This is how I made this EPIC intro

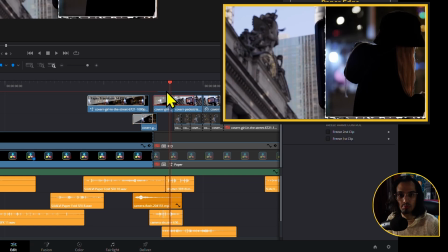993s
And then we also have this shutter for this transition that is not like a paper folding out or anything, but it's just like a paper moving.
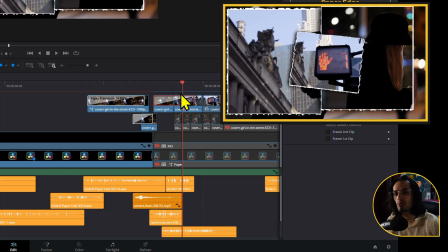1001s
So that shutter, which it's almost like you can barely perceive it, right?
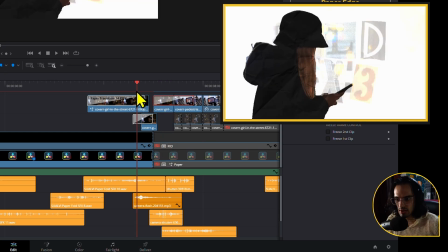1007s
But it just makes it look interesting. Let's take a look at these again, just so that we can pay attention to that.
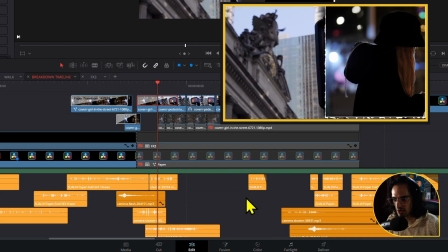1015s
But this one has a sort of like a shutter button, a shutter effect,
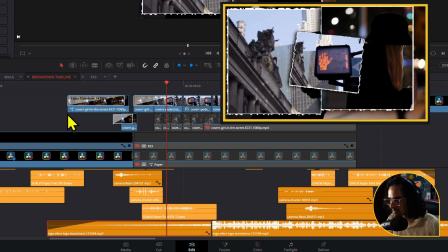1020s
and mixed up with a little bit of I don't remember this logo one, what it was.
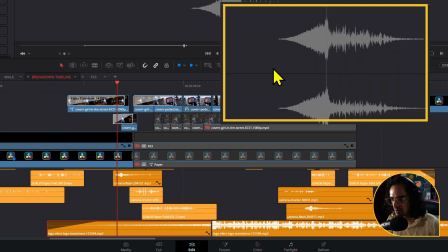1026s
I think it's like a riser. Let's see. Yeah, we have like a riser right here.
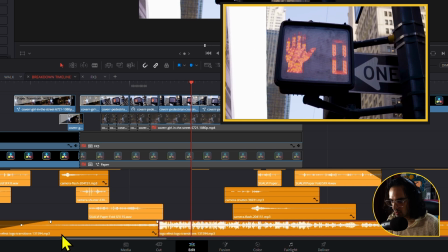1033s
And then this is, I think, part of the same one, but it's just like a different section in reverse. Like that drop that we have right here, but I just increase the volume of that so that it's a little bit more noticeable and more impactful.
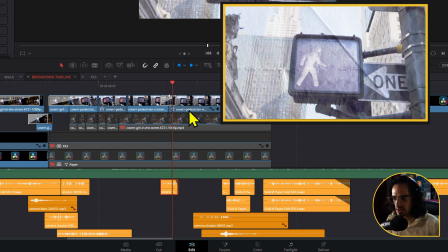1046s
And then we have these another fold effect. Then again, here we have the camera shutter.
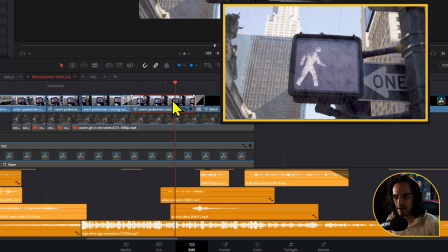1054s
I think I had added a stop motion for these. Maybe I think I have that idea that I had added a stop motion type of thing for this part, but it's not showing up right here, so I'm not entirely sure. I thought there was like a like moving of it.
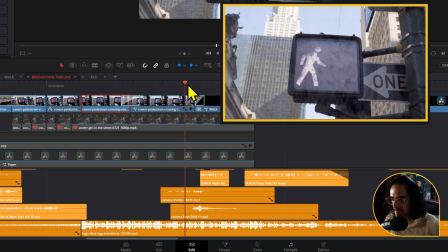1071s
I could be wrong, I don't know. So then we have these flash again for the little brightness. That's probably the easiest transition to add sounds to, is just like any type of flash transition,
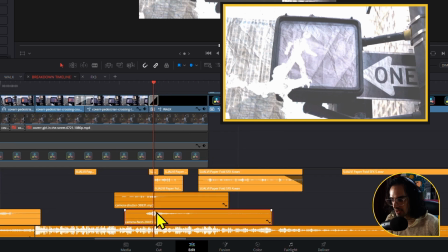1082s
because you just add like a camera shutter or like a flash effect and it looks perfect.
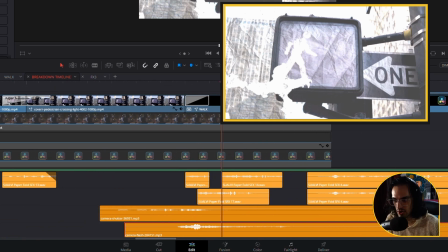1089s
Then we have these another paperful effects right here for the scratches when they show up.
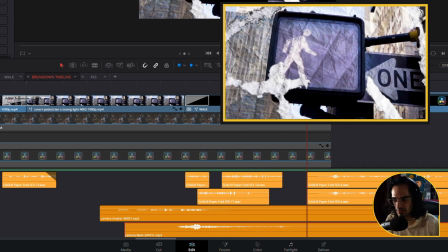1096s
They're not scratches, they're just the torn paper type of figure illustration.
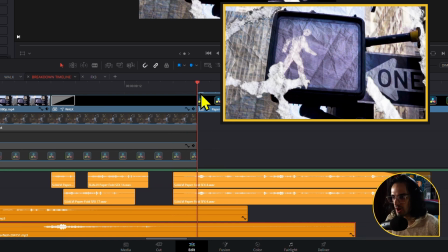1103s
I don't know what you call this image. And then here we have another sound effect for this transition.
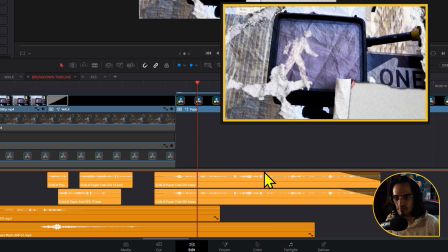1110s
I think I had stacked one on top of the other one just to make it a little bit more impactful, I guess. I mean, yeah, when you stack two sound effects of the same one, it ends up sounding a little bit more full sometimes,
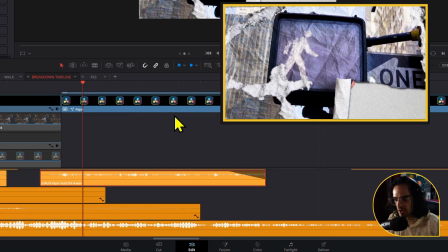1125s
and you can add reverb and stuff like that, and it just makes it a little bit better even. So yeah, and that's the last one.
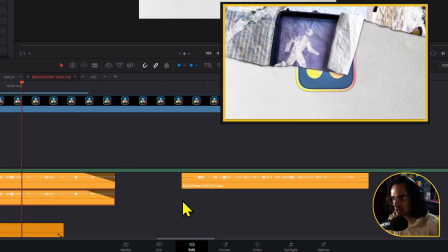1132s
After it disappears, then we have the last one, which is another sound effect from the paperful effects,
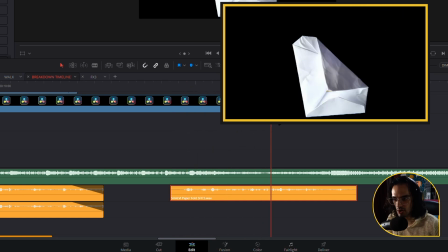1139s
which is just this one of the thing going back to where it all started.
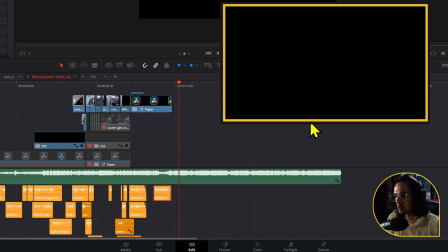1144s
And then it ends with whatever you want to put in here.
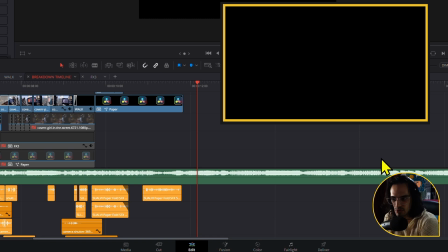1148s
In the times that I used it, I was just starting the video when I was talking about the paperful effect stuff. So yeah, that is the breakdown of how I did that intro sequence. Now, other than that, it's pretty straightforward. You know, it's pretty straightforward. It's just drag and drop, and you just move things around and test things out. And then the final touch is always to add a little bit of sound effects so that it actually comes alive. The effects come alive. Now, if you've liked these, make sure to go to the Paperful Effects website so you can check out more details on it. There's a bunch of like questions that you might have. There's the FAQ right there. And if you have any questions, you can also there's a bubble that I've developed that you can just click and it would send you to my Instagram page. And then you can just send me a message right there. And I try to respond as soon as possible. And that is it for this video. Now, if you're still watching, let's just watch that intro sequence once again as a refresher, and then I'll let you go to your next video.
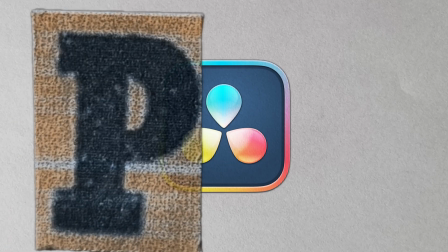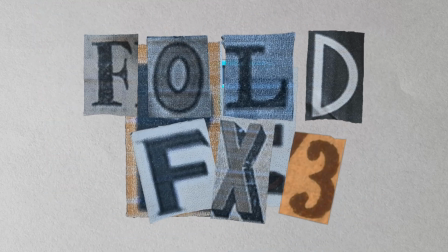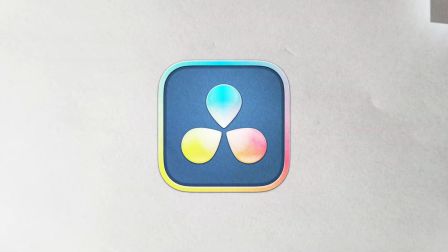1216s
That is it for this video. Bye bye.